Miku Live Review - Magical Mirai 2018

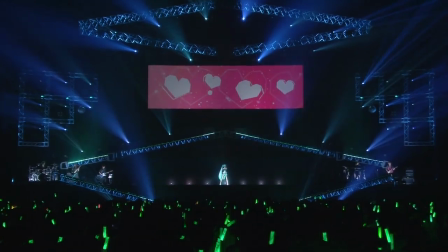(13:02)
It's an amazingly cute song I classify as a Miku appreciation song.
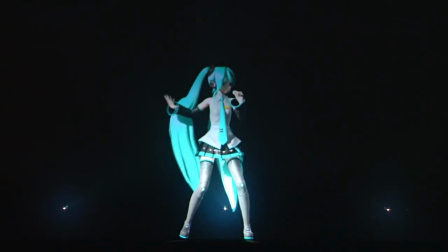(13:05)
Gives the crowd a chance to scream along kancha, appreciation and arigato, thank you, which is very audible even on this recording.
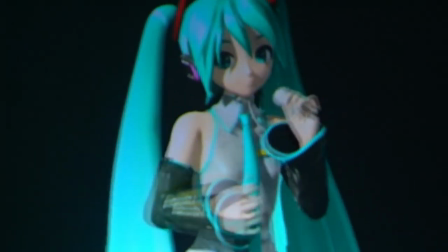(13:11)
Giving me goosebumps. Is the kancha style model again? Oh well.
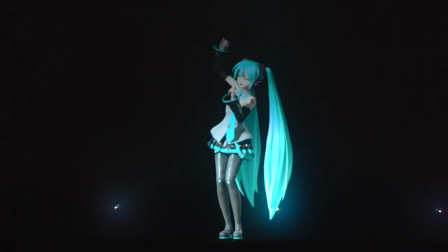(13:14)
Just a bit after this concert, Ike out of a 3 was released, together with two released about 5 years prior, all are similar but great songs.
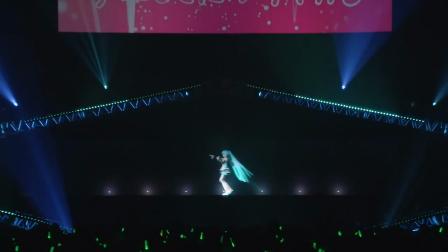(13:21)
As I said, a good mix life is important between old and new, and this certainly made a lot of people happy. Everyone's favorite, of course, is the Tsunde de Baka part.
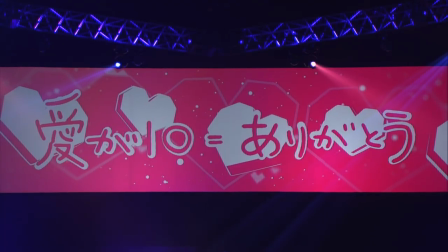(13:28)
Much better choice compared to the Osaka song.
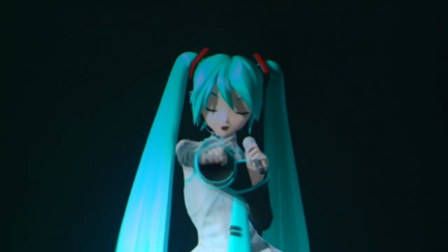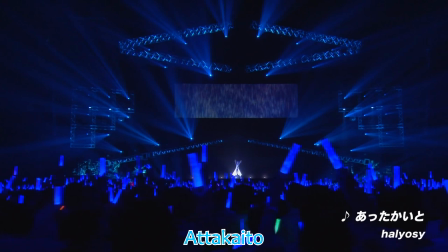(13:36)
Atta Kaito! Time for the dropy funny Kaito song? No! I can see why some people don't like Kaito much.
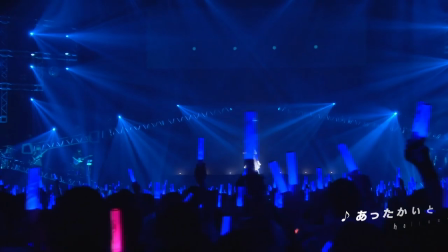(13:41)
His voice is not all that manly, and weird a lot of the times. But I can't stress enough how I think of all of them as family.
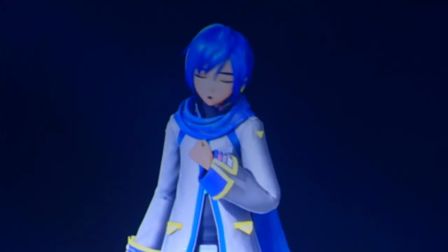(13:47)
It's which they should be supported by the fans in Amigo gig I really don't like the culture of making fun of him in the western fandom.
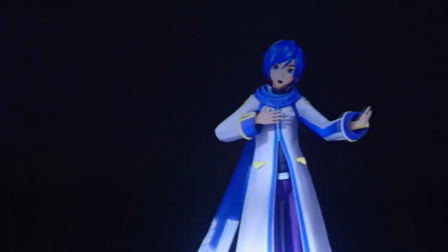(13:52)
Anyway, this is all the more true for this song I would go as far as classifying this is the best Kaido song ever together with Uro Tanda Which I hope will be performed live soon by the way,
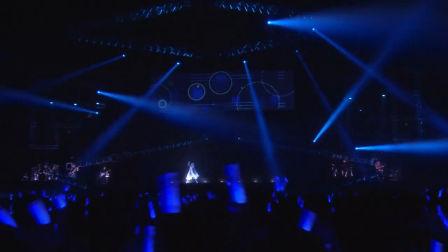(14:01)
but for sure the best song Kaido ever got live He sounds so good the song has a nice melody to it and the chorus is just the chance
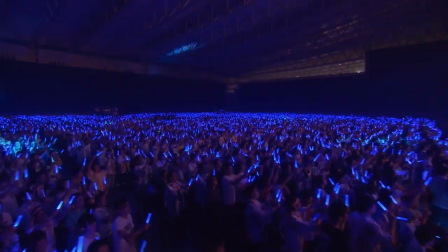(14:07)
giving Kaido some credits Everybody sings along oh oh oh oh I was glad a lot of people did the same.
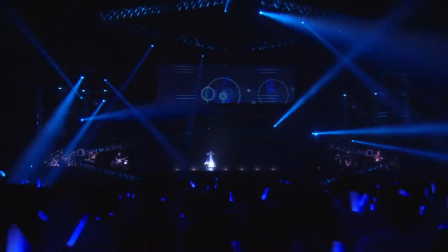(14:12)
I surely did. Might have been mistaken for a Kaito otaku if not for all the Miko merch I was carrying.
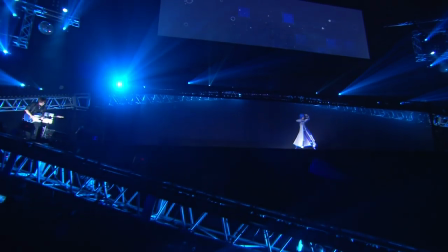(14:17)
This crowd did him justice anyway. Some of the shots from the site actually do hurt the image a bit, but the close-ups are nice in Kaito's great solo singing part.
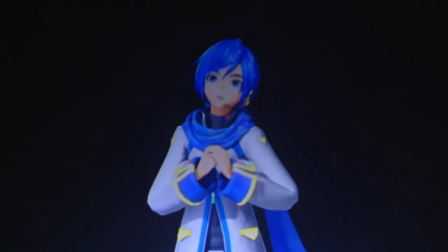(14:24)
After that it's time for our last higher energy chorus. I can honestly call this one of the highlights of the concert.
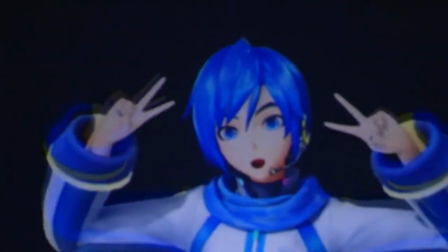(14:29)
I sincerely hope it will return. Just look at how happy he is. He deserves it too.
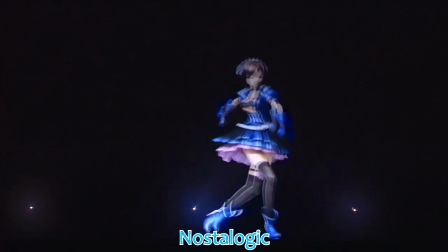(14:37)
I was a bit bummed out to see Nostalagic return. Sure, it is a super good live choice for Meiko, but it has just been performed a bit too much by now.
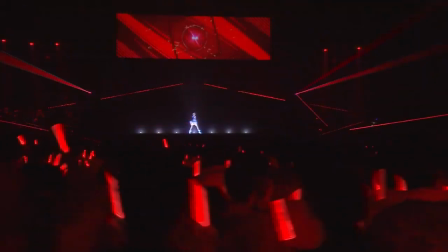(14:44)
Also last year's new choice was so good anyway. Oh well, at least this also gives Meiko some time to claim some love.
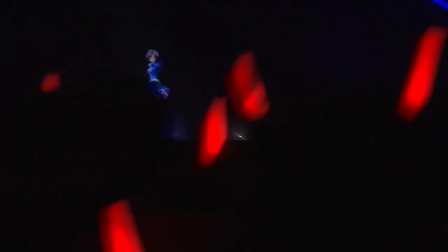(14:49)
Very easy with this song. Do I have to comment on her costume again? If you must hear it, check out my other reviews, Mita 2016 in this case.
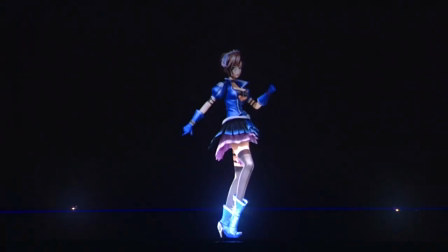(14:56)
Very nice song anyway, probably her best live, even if I would have preferred them to mix it up a bit more.
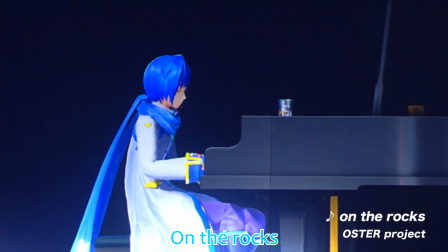(15:05)
Maybe Meiko didn't get a new solo song because On The Rocks was coming? This actually marks the first time of Meiko and Kaito having a duet live, which alone makes it a good choice.
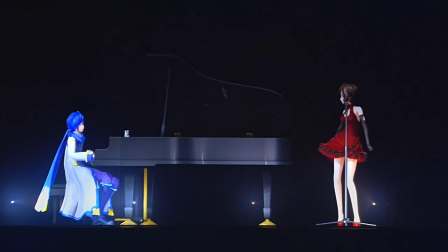(15:12)
The stage layout is the highlight of this, Kaito on piano singing some solo parts while Meiko, sending ex to him in a nice press, having most of the lines.
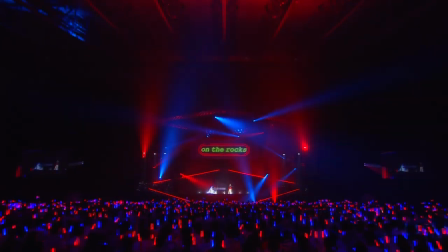(15:19)
Nice mix-up in a concert. Unfortunately, this is a case of a song sounding super good on a recording, but just not being called out for a live performance.
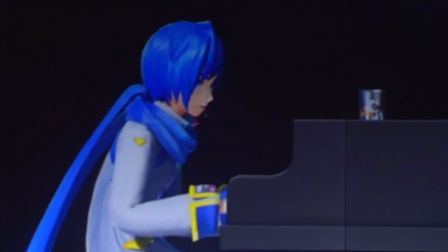(15:26)
I really liked the song, came to appreciate just the stuff, but live? It actually works much better watching back the playback, adds a lot just focusing on their interactions.
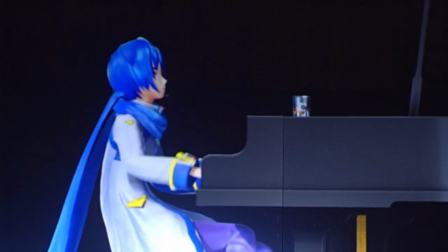(15:34)
The chemistry is there. Glad the editing showed little parts like the wink Kaito directs at her while she dances close to him in the solo.
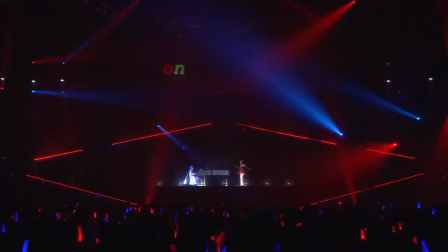(15:40)
The light show in this and throughout the gig highlights the mood of every song as usual too. Here of course all in blue and red.
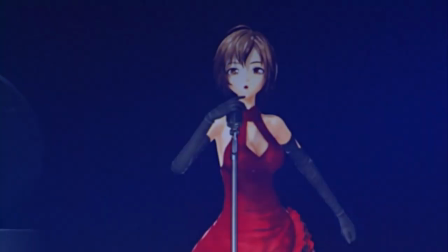(15:45)
In general a neat addition, but not something that has to return. Something to never unsee. The bottom of Kaito's jacket looks like a yellow arrow pointing down right at his shoes.
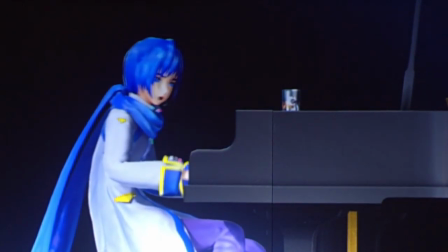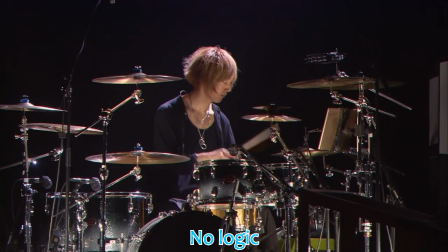(15:59)
Luka doesn't get new songs very often, so NoLogic was a good choice. She even is in her V4X costume. This unique song is slow for the most part, a relaxing showcase of her nice, more dull singing voice. I like how she tilts her head for some of the words she sings.
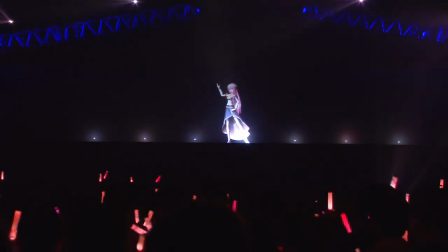(16:11)
The chorus kicks in late and changes the feel of this one a lot. It works well and makes it easy to groove with.
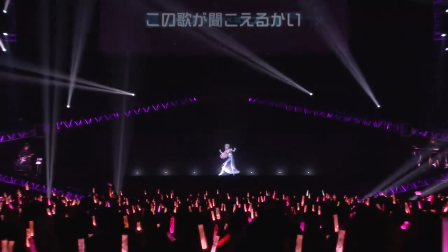(16:16)
A good addition, even if not one of my absolute favorites. The new bassist gets a lot of shots, who is doing a good job filling the spot and she looks very good too.
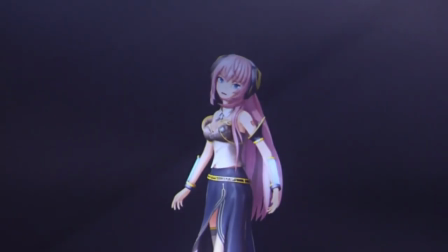(16:23)
A shame a friend of mine missed out on being there for this one live. I hope you can come back to Japan again.
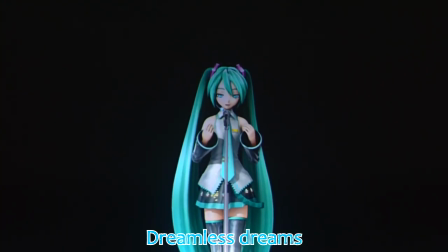(16:32)
A single Miku song sandwiched between her friends songs, Dreamless Dreams. Good call, otherwise it would have been a bit too long without seeing Miku live.
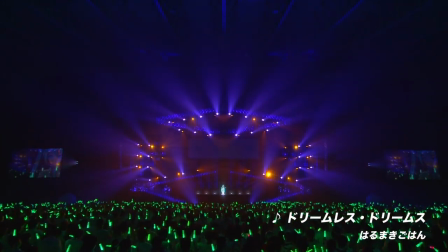(16:39)
This is also this year's slow song. Yeah, of course a concert follows certain formulas, which is not a bad thing.
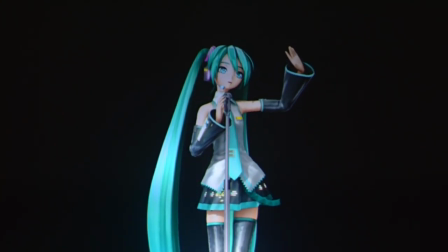(16:44)
Even if not quite as touching as 2017's birthday, a song that made me tear up also for when it was played at Miku Expo in Europe, still a good one.
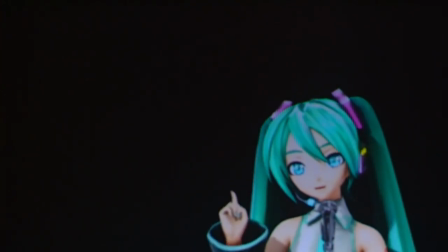(16:50)
This type of tuning always works well for these types of songs. Really amazing how Miku can evoke these emotions easily for many people with her angel-like voice.
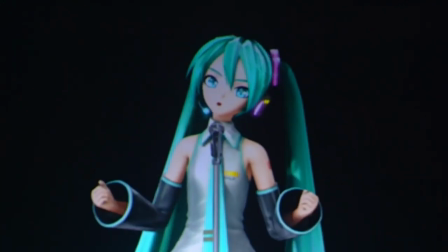(16:58)
Pay close attention to her emotions before the chorus. The ultra close-up adds to this and the nice power in the chorus.
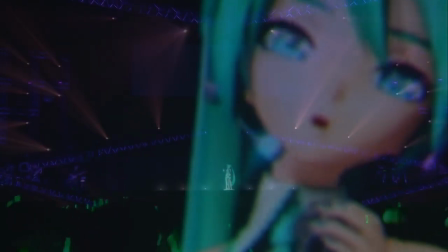(17:03)
I don't know why the little pause hits me so hard. I guess just give some time realizing what you're in the middle of.